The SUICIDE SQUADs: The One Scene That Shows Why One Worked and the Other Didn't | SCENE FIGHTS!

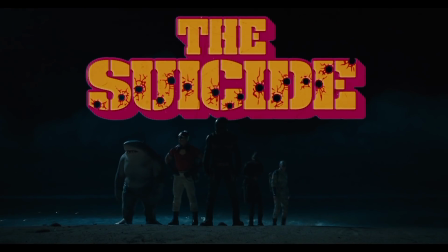0s
The Suicide Squad is much, much better than Suicide Squad.
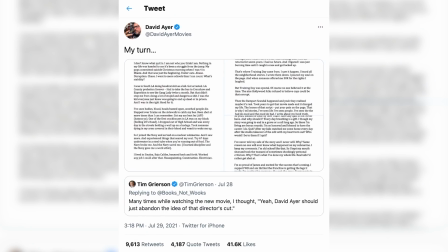3s
Even the director, David Ayer, might agree, since he's said repeatedly that the final film that made it to theaters is not his film,
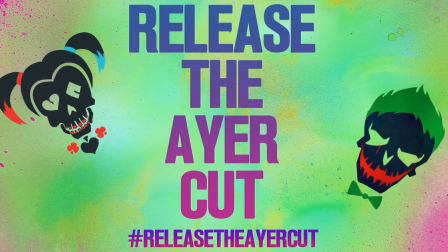10s
and fans are prodding Warner Brothers to release the Ayer cut. And we've got a trivia question for you.
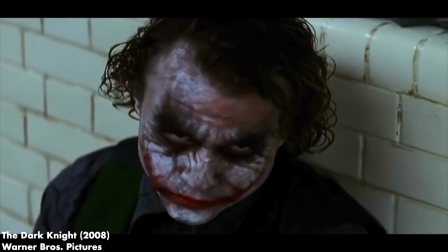15s
How many actors have played Joker in live action?
69.
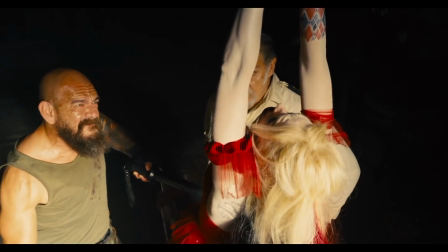20s
Put your answer down in the comments and we'll give you the real answer at the end of the video.
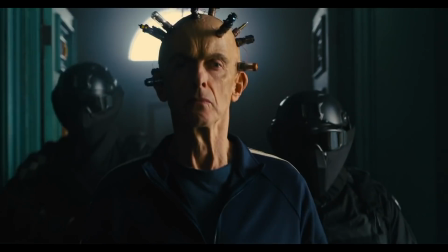24s
And we could go on all day about what makes James Gunn's Suicide Squad a superior film, but I think each movie actually has one very similar scene that shows why one is this,
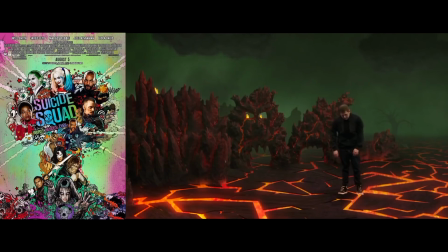35s
and the other is this.
Shit, your trip sucks.
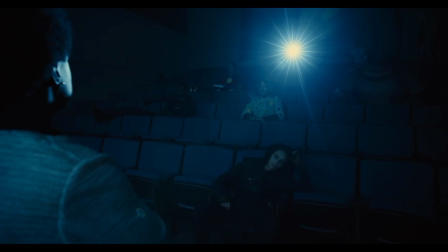42s
But first, let's briefly go over the movie's many similarities.
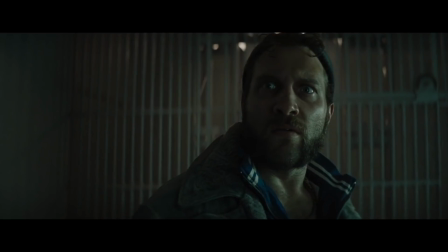46s
Some of these are obvious because they're both movies about the same team with the same actors, but James Gunn also made some choices that directly parallel the un-Ayer film.
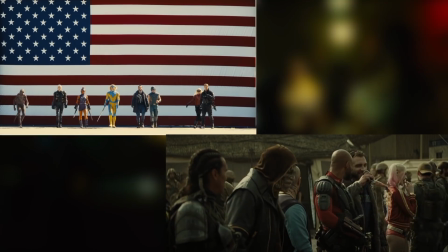54s
Both movies show Amanda Waller recruiting a team of supervillains from Belrive Prison to send them out on dangerous missions.
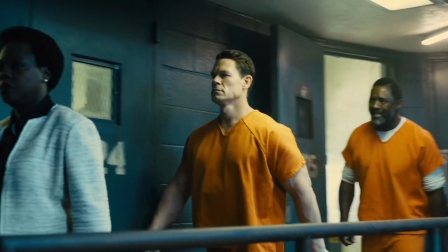60s
The main character is a marksman who never misses.
I always hit my target's dead center.
Each of these leads has a daughter who Waller uses as leverage.
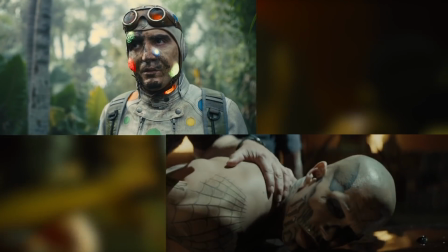66s
There's also a big, strong monster guy, Harley Quinn, a guy with a haunted past who hates his powers, a team member who can control others, and they're both led by Rick Flagg.
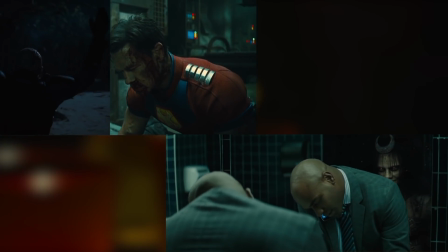75s
There's also team members who betray the squad who then they have to turn around and fight, and Harley Quinn has a side story.
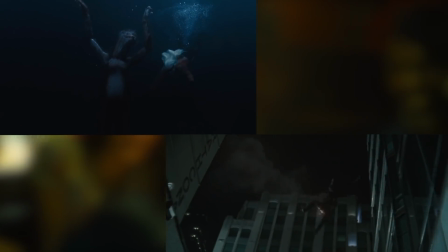80s
Team members die early to show how disposable they are. Each movie has a theme of control.
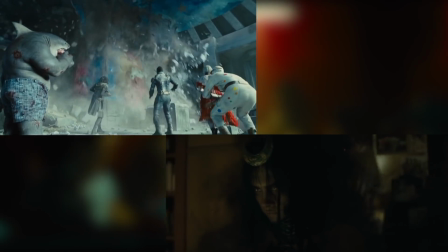85s
Waller controls the team, and there's a villain who breaks free from government control and then controls ordinary people.
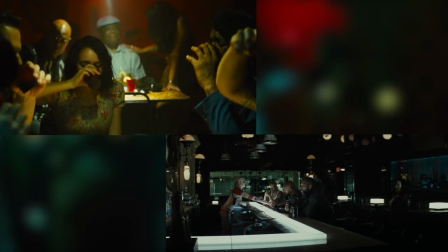90s
After going to a bar together, the teams bond and make a decision to fight the monster, even though they don't really have to.
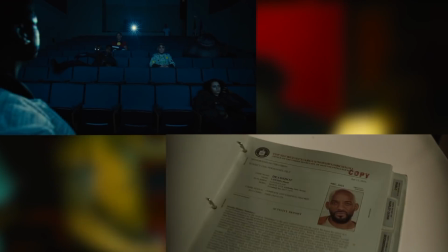95s
Each movie is also tasked with introducing several new characters to the screen and is filled with needle drops.
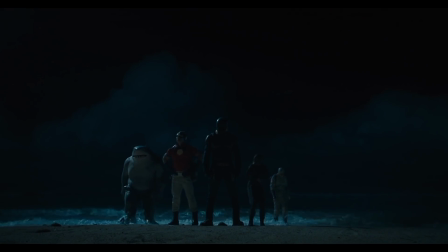101s
And that's what I want to talk to you about today, Screen Crush, how these characters are introduced and how each movie uses needle drops to tell their stories. First, let's talk about Suicide Squad. This movie has an infamous production that I'm not going to spend too much time recapping, but basically, Warner Brothers committed to a darker tone for the DCEU,
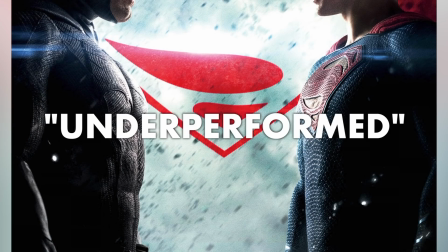117s
and in March 2016, Batman vs. Superman underperformed because it only made $800 million.
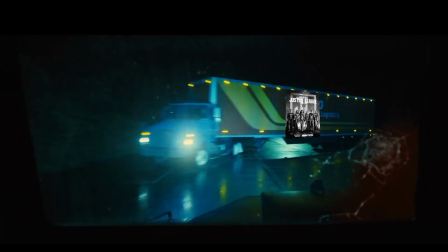124s
So they quickly course-corrected, pushing for the film and production, Justice League, to be more lighthearted.
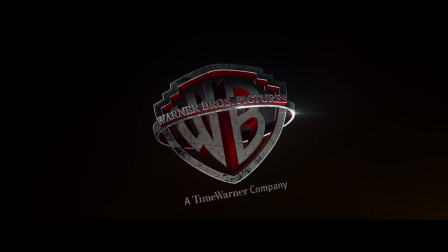130s
And at that point, Suicide Squad was already in post-production. And then the first trailer came out, and it was a smash.
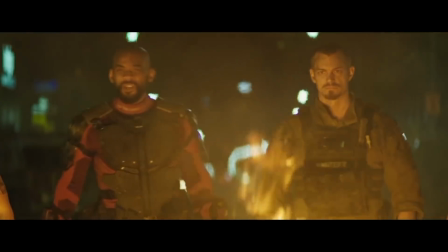136s Let's go save the world.
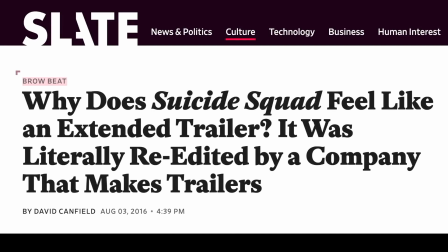140s
The studio said, oh, we want the movie to be more like the trailer, so they hired the actual company who made the trailer to re-edit the movie.
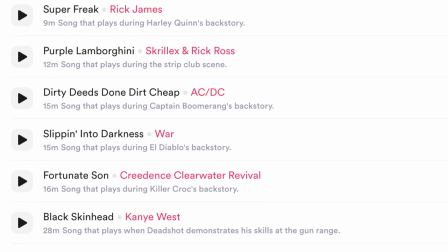147s
And this is why the entire movie uses needle drops like a 2-hour-long movie trailer. And by the way, needle drops aren't bad.
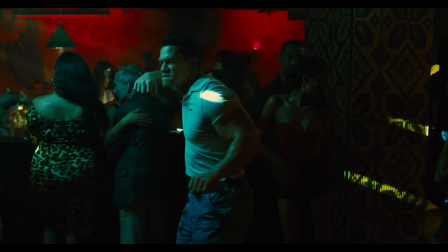154s
So the definition is anytime a movie's taken over by the immediate entrance of a pop song.
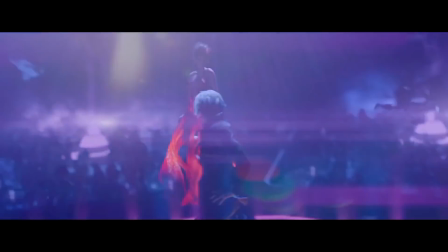160s
And some of the greatest movie moments ever are needle drops.
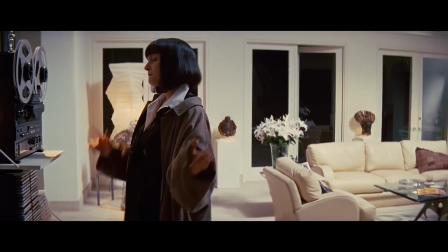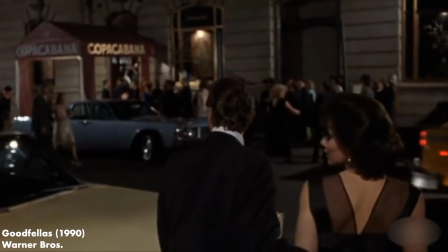170s See you later. Thanks. What are you doing? You leaving your car?
And thousands of others.
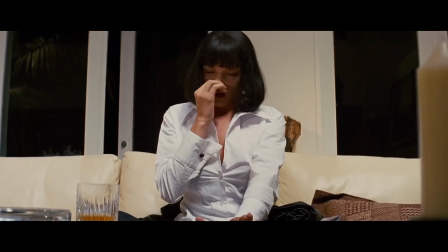173s
What makes these examples great is that they were chosen to express how the characters were feeling in that scene,
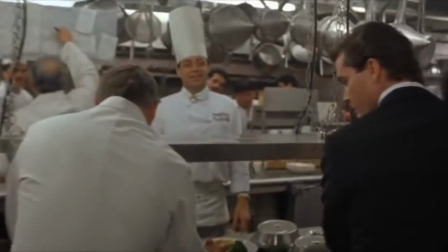179s
and then the audience is drawn into their emotional state. Karen is swept up in Henry's power and influence.
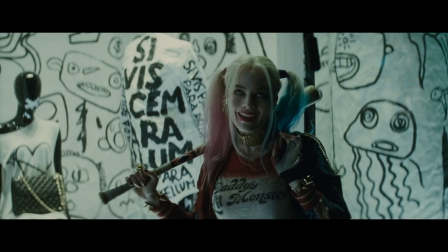186s
Mia Wallace wants to party, and she's attracted to Vincent Vega. You get it. The first 4 minutes of Suicide Squad features three different needle drops.
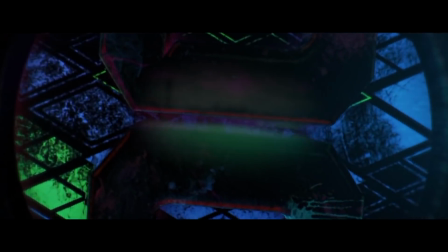194s
The first is the opening track, House of the Rising Sun, which is about a whorehouse, not a prison.
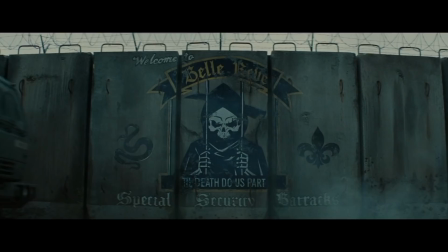198s
But the movie doesn't actually care what the song is actually about. They just want you to focus on the first line or the hook.
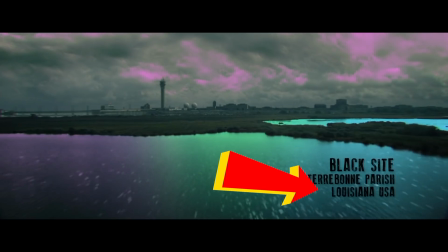208s
House of the Rising Sun is in New Orleans. Belrive is the big house in New Orleans, so they put the song in there.
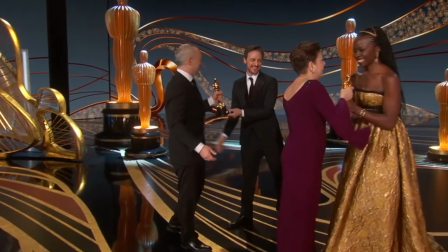214s
Harley Quinn gets an intro set to You Don't Own Me because she doesn't want the guards to tell her what to do. And then Amanda Waller is introduced to Sympathy for the Devil because she's the devil.
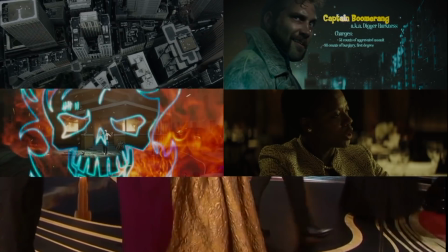222s
And this just keeps happening over, over, over.
She's a super freak.
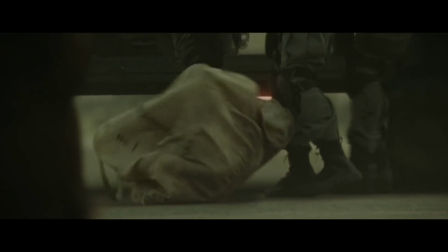227s
Get it? Again and again, the movie uses pop music as a shorthand to tell us who these people are and to make the audience feel a certain way,
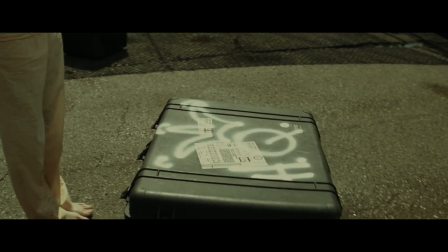235s
which is okay as a concept.
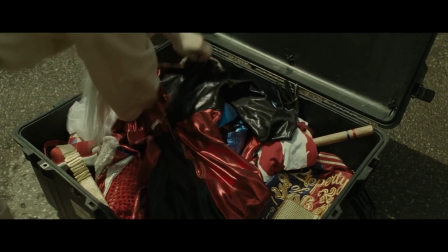236s
But the problem is that the movie relies on this technique to tell the audience how we're supposed to feel every single moment.
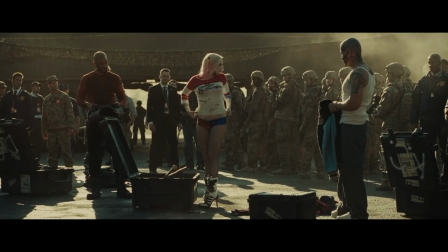244s
And when that moment is over, usually about 40 seconds, the song fades out and the movie resumes.
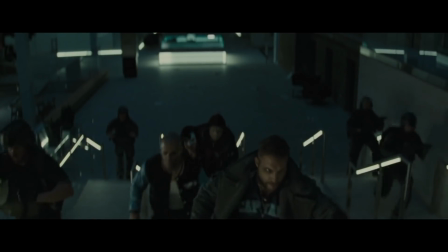249s
This movie is so afraid of people getting bored that every big moment in the film is given a new pop song, like a wrestler's entrance music.
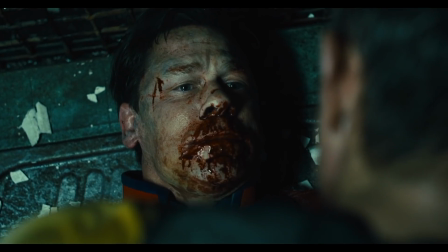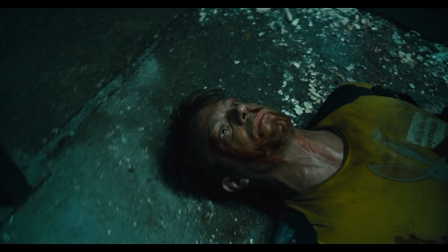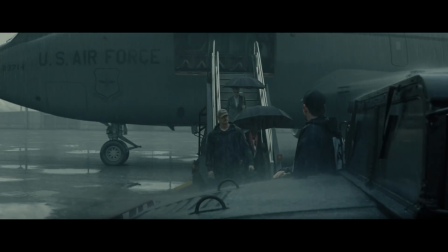267s
Suicide Squad is a great example of why this is a bad technique for introducing characters. In fact, the un-Ayer cut is a masterclass in how not to introduce a large cast.
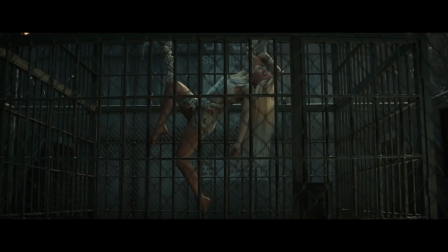276s
The movie starts with Deadshot and Harley in jail. We learn that he's a badass and she's insane.
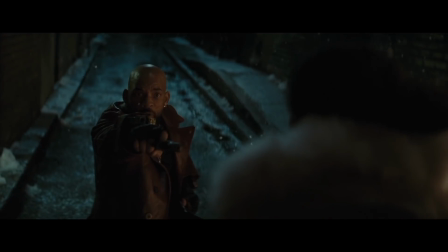281s
Then Waller describes them to Chief Hopper. There's a Deadshot flashback, and then a Harley flashback. At this point, one third of the movie is flashbacks.
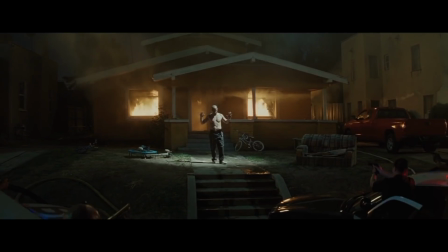287s
Waller describes the lesser characters using shorter flashbacks. We are now 20 minutes into the movie and nothing's happened.
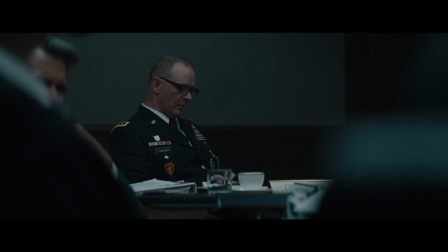293s
Then she describes the villains some more to a generic conference room with a couple of LED TVs with White House logos on them. This should have just been where her first pitch happened. Finally, she recruits the team one at a time, but not before giving Will Smith a chance to show off his skills,
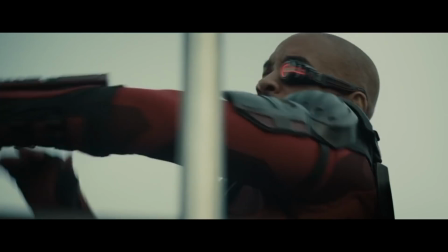305s
which entails shooting a bunch of targets, and this is completely unnecessary since we've already seen a much cooler scene where he ricochets a bullet to kill a snitch.
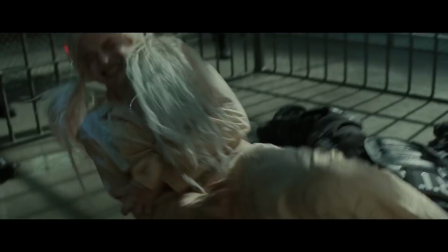312s
So then, finally, at around minute 38, the heroes finally get out of jail, and oh wait, the Joker, we gotta do Joker stuff.
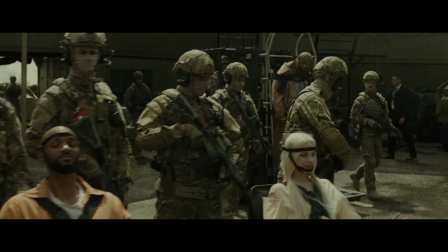317s
Okay, finally, at 43 minutes in, the team is out of jail, the pieces are in place, oh wait, here's Katana.
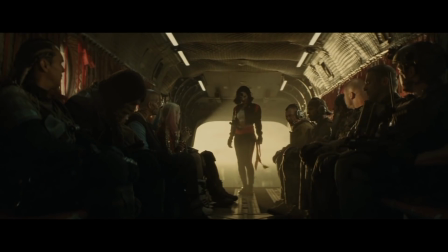322s This is Katana, she's got my back. I would advise not getting killed by her.
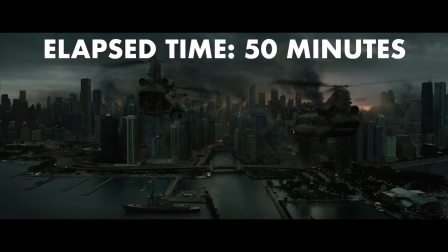327s Her sword traps the souls of its victims.
Now we're off on the mission. And all through this crap, there are so many needle drops.
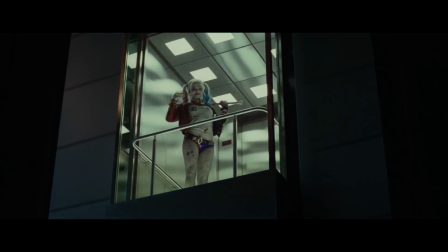335s
So the one scene that I think sets these movies apart is Harley's fight scene. In Suicide Squad, the team has just encountered the asphalt zombies for the first time.
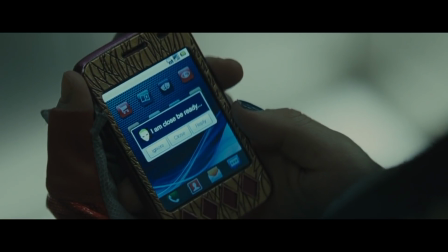343s
Harley's texting Joker and she's trying to leave the team.
Damn it.
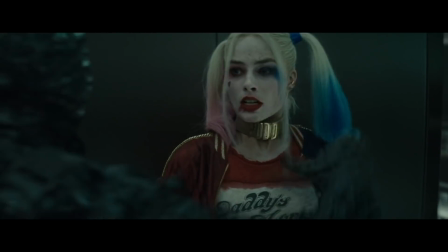352s
Then, tarmac monsters burst into the elevator and we get a poorly edited elevator fight.
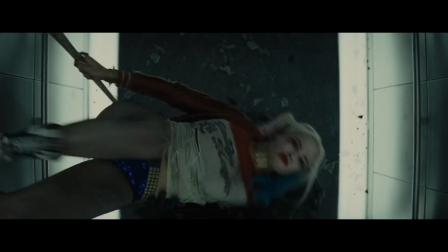357s
Like this shot, where Harley walks up the wall and does a flip. They cut to this shot to showcase this move.
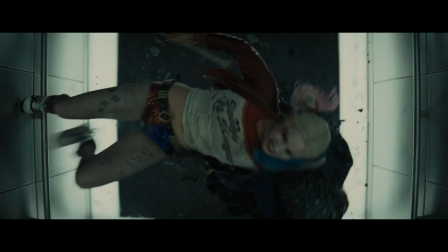362s
It's why they put the camera on the ceiling.
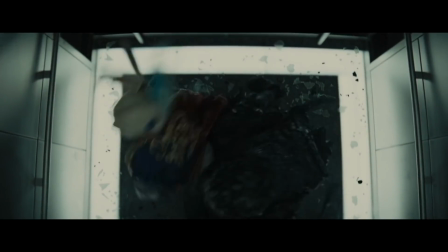364s
And yet, rather than cut on action, which is action fight editing 101, they hold for an entire second before she executes the move.
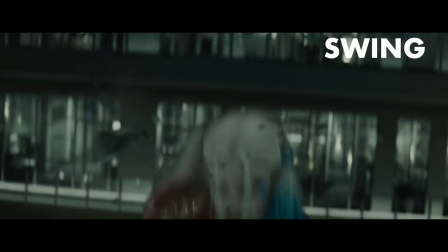371s
And it's not even cut well to the song. There's a line in the song where they say, and Harley doesn't even swing her bat on that line.
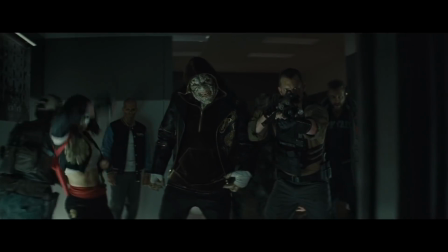380s
I think this song is here because it's cool that she finishes the fight when the chorus hits.
Hey guys.
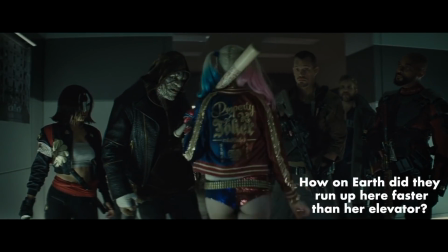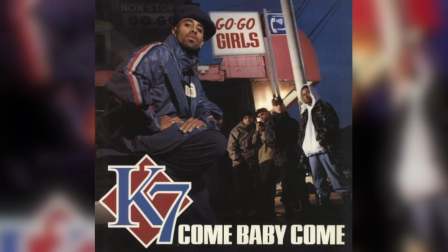392s
But like, why this song? What is it saying about Harley? Is she a big fan of K7 or early 90s hip hop?
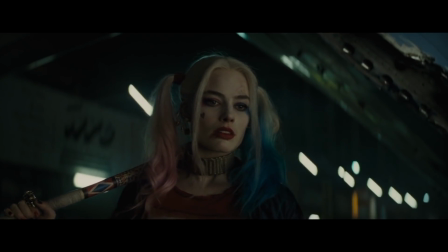398s
How does this express the emotion that she's feeling to help the audience connect with her? I mean, I guess she's trying to come to the Joker, but come on, that's a weak reason.
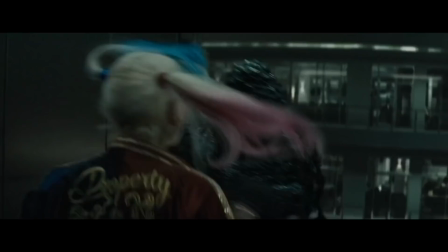405s
No, look, they picked this song because it's cool when the hook hits and that's about it. If I might offer a small change, Working My Way Back to You, Babe syncs up perfectly.
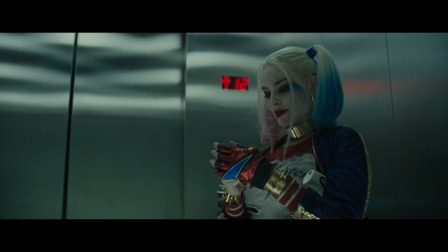414s
See, in the scene, Harley is trying to escape the group to be with Joker. It's a character moment.
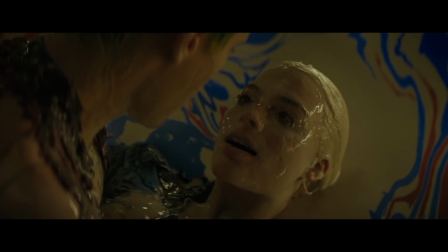419s
She's leaving the team for her one true love. A sweeping love theme like this would have been great.
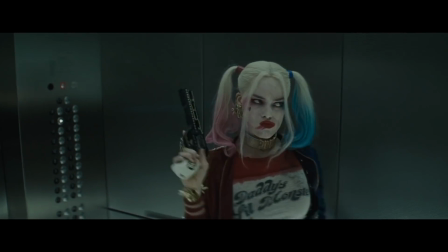423s
In fact, if you don't believe me, find these two clips on YouTube and start the song right when the elevator fight begins.
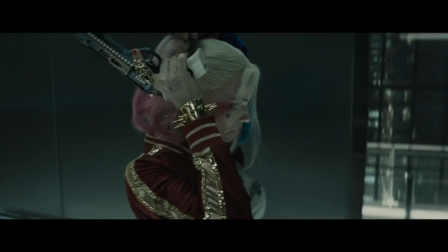428s
You'll thank me later.
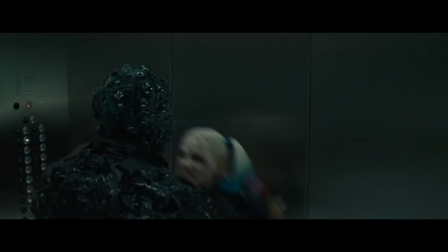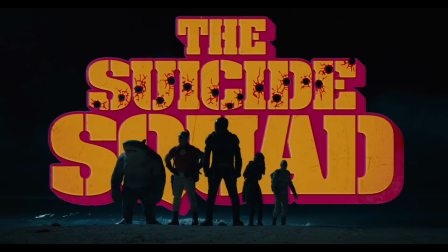436s
So now let's pivot and talk about The Suicide Squad, a movie with the same basic premise, but where the director is actually allowed to direct the movie.
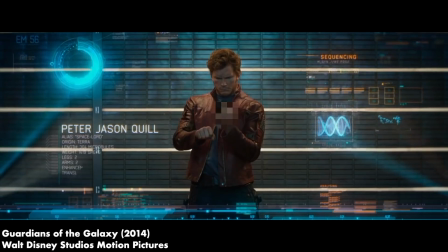443s
James Gunn is a master at introducing large casts. In Guardians, he focuses on the characters one at a time, and then gave them a single object of desire, the orb.
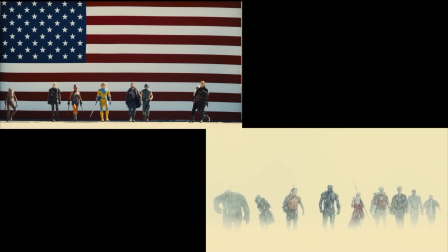452s
But the Suicide Squad is a miracle. Gunn introduces us to two teams, and half the time the unair cut to introduce us to one.
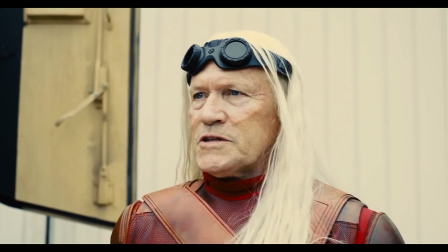458s
And there's also no distracting text on screen. The first team is introduced very quickly, more like the Ayer version.
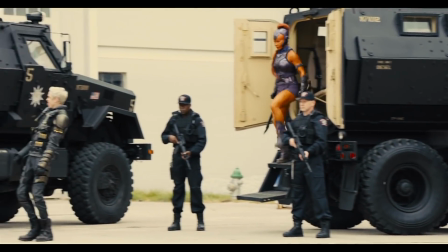464s
We get the premise of the squad, as seen through the point of view of Savant.
There's a charge in your neck, time off your sentence, you work for me now.
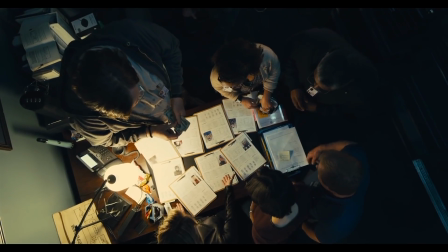470s
Savant is our POV character as we meet the new team. The Bellreve workers take bets on the convicts, showing us they are expendable and also giving us a rundown of their powers.
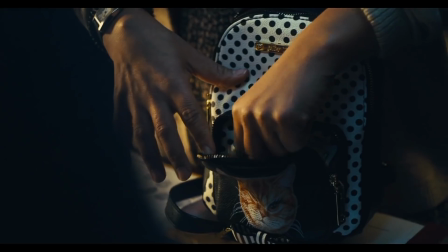479s Brian Derlin, he's an expert in weapons and hand-to-hand combat. Yeah. Well, I'm putting 20 on him, but he's gonna bite it.
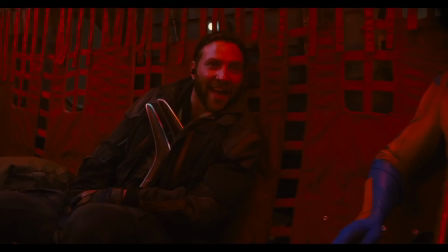485s
We even get some fun banter, so we'll like these guys and want to spend the movie with them.
Your name is Letters?
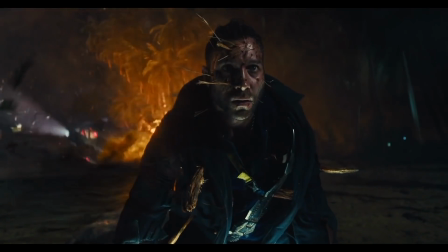491s All names are Letters, dickhead.
And then they all die, like 11 minutes in.